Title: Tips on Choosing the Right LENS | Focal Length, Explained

One of the most foundational aspects of cinematography is the lens. And to understand the language of lenses, you need to understand focal lengths. Whether you're aware of it or not, different focal lengths at different distances create an effect subconsciously onto your mind. Now, in the world of filmmaking and photography, we see different kinds of focal lengths in different scenarios.
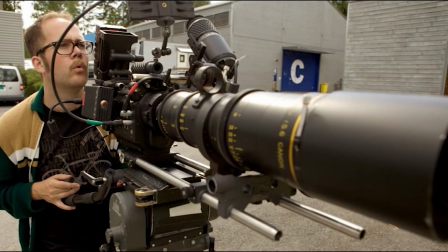[0:16]
But what are focal lengths, and how do we pick them, and what effects do they play on our audience subconsciously? Well, let's find out. First of all, to understand how to pick your focal length, you have to understand what focal lengths are in the first place.
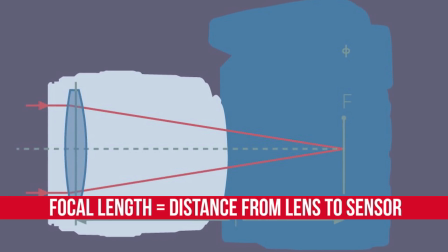[0:31]
A focal length is the distance from the lens to your sensor. We are going to break down the lenses into 4 groups. Ready? First are your wide focal lengths, which are usually lenses under 20mm. So lenses like 8mm, 12, 16, 18 are all wide, giving you a very wide perception. Next are your mid-range lenses. These range from 24, 35, 50, and 70. Next, we get into telephoto lenses. First are medium telephoto lenses, so anything from about 70mm to 100mm. And for really zooming in, there are extreme telephoto lenses that range from 135mm and up. Now that you know about different focal lengths, what do they really do? Well, let's see. In cinematography, we pick different lenses to give different effects.
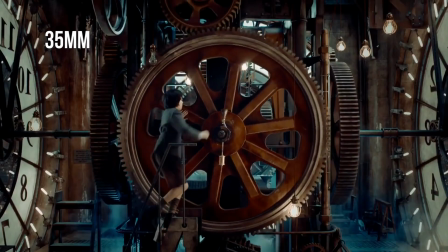[1:08]
This is for what we call the shot size.
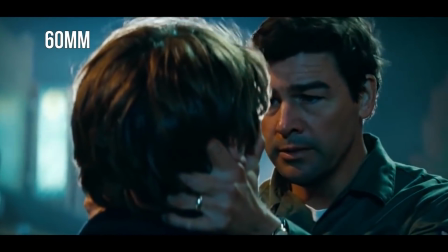[1:10]
Before you can even pick up your camera and shoot, you really want to think about what the size of your shot says specifically about your characters and what they are feeling within your scenes.
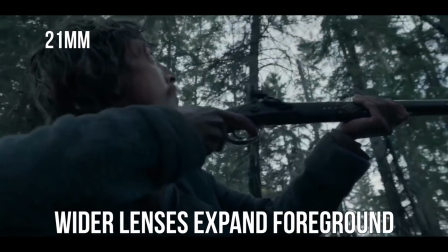[1:18]
When shooting wide, the apparent distance between objects as they extend away from the camera seems to be greater than normal,
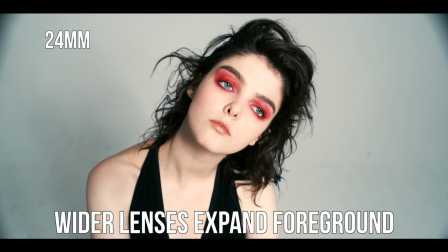[1:23]
and objects in the foreground appear larger than normal in relation to objects in the background. This contributes to the strong sense of three-dimensional depth. Now, what you want to keep in mind is the more wide you shoot, the more prepared you need to be to hide things on your set.
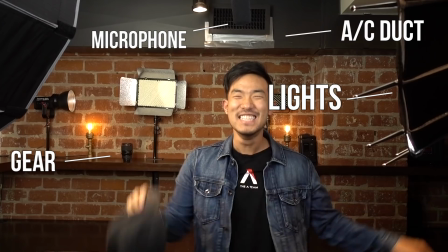[1:36]
Your boom pole, your lights, your crew. Remember to be very conscious of this and plan accordingly.
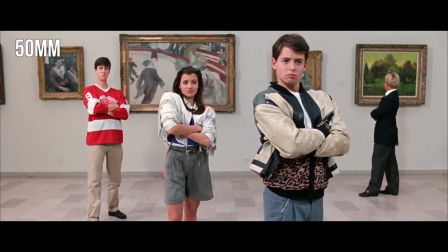[1:41]
Next are normal lenses. Now, normal lenses are used for a more casual effect. These normal lenses are meant for us to feel like we're looking at something from our own 2 eyes. This is also a great way to feel connected with our characters, seeing what they see. Normal lenses are probably the most used lenses in Hollywood since they feel the most casual and, well, normal. Next up are your medium telephoto lenses. These lenses really get things up close and personal. When using telephoto lenses like an 85mm, you'll start to notice the background is becoming more close, compressing our space.
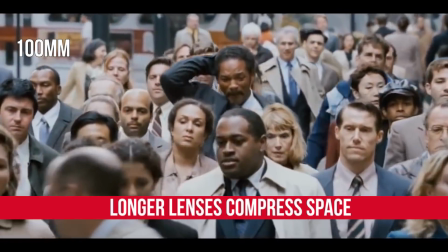[2:09]
See, the higher your focal length is, say like 100mm or 200mm, the more your background is going to move in.
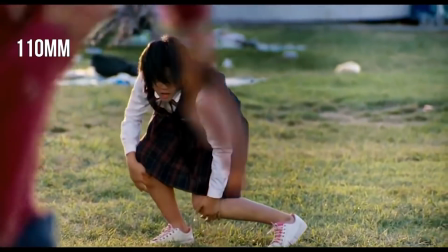[2:15]
This is a great way to make your characters feel trapped, scared, or even contemplative.
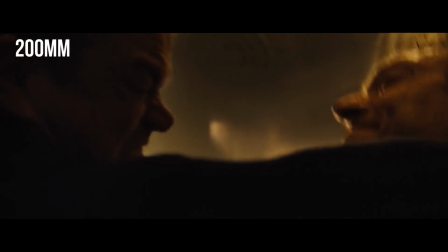[2:18]
You can see lenses like this being used heavily throughout the Jason Bourne movies, adding tension, confusion, and drama throughout the movie.
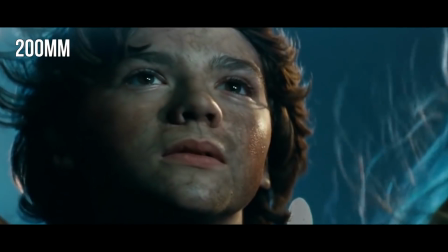[2:24]
J.J. Abrams also is a huge fan of using long focal lengths, more noticeably in his Spielberg-esque sci-fi film Super 8 and his reboot of the Star Trek trilogy. Now, if you're ever in a pickle and have a certain object that you can't get rid of on set, say a person in the background, a banner, or image you don't want in your shot,
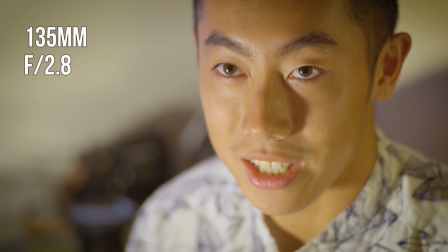[2:38]
a trick is to use a telephoto lens to hide that. You might think that aperture is the only thing that affects depth of field, but focal length actually plays a huge role in this too.
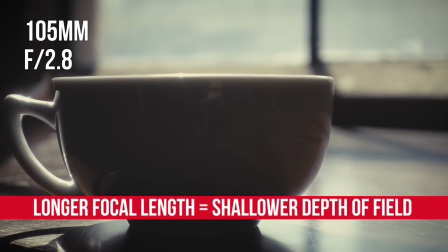[2:46]
The longer your focal length is, the shallower your depth of field will be. The shorter your focal length, the deeper your depth of field. But remember, you're an artist. Once you understand how focal lengths are used, you can then start to experiment with them to push your story to the next level. What's your favorite focal length, and how do you like to use it? Let us know in the comments, and the best answer will win an Aputure M9. Do you guys have any other topics you want the A-Team to cover? Also let us know in the comments, and don't forget to subscribe, turn on your notifications, and share this video. I'm Boima from the A-Team. Until next time, boys and girls. Peace.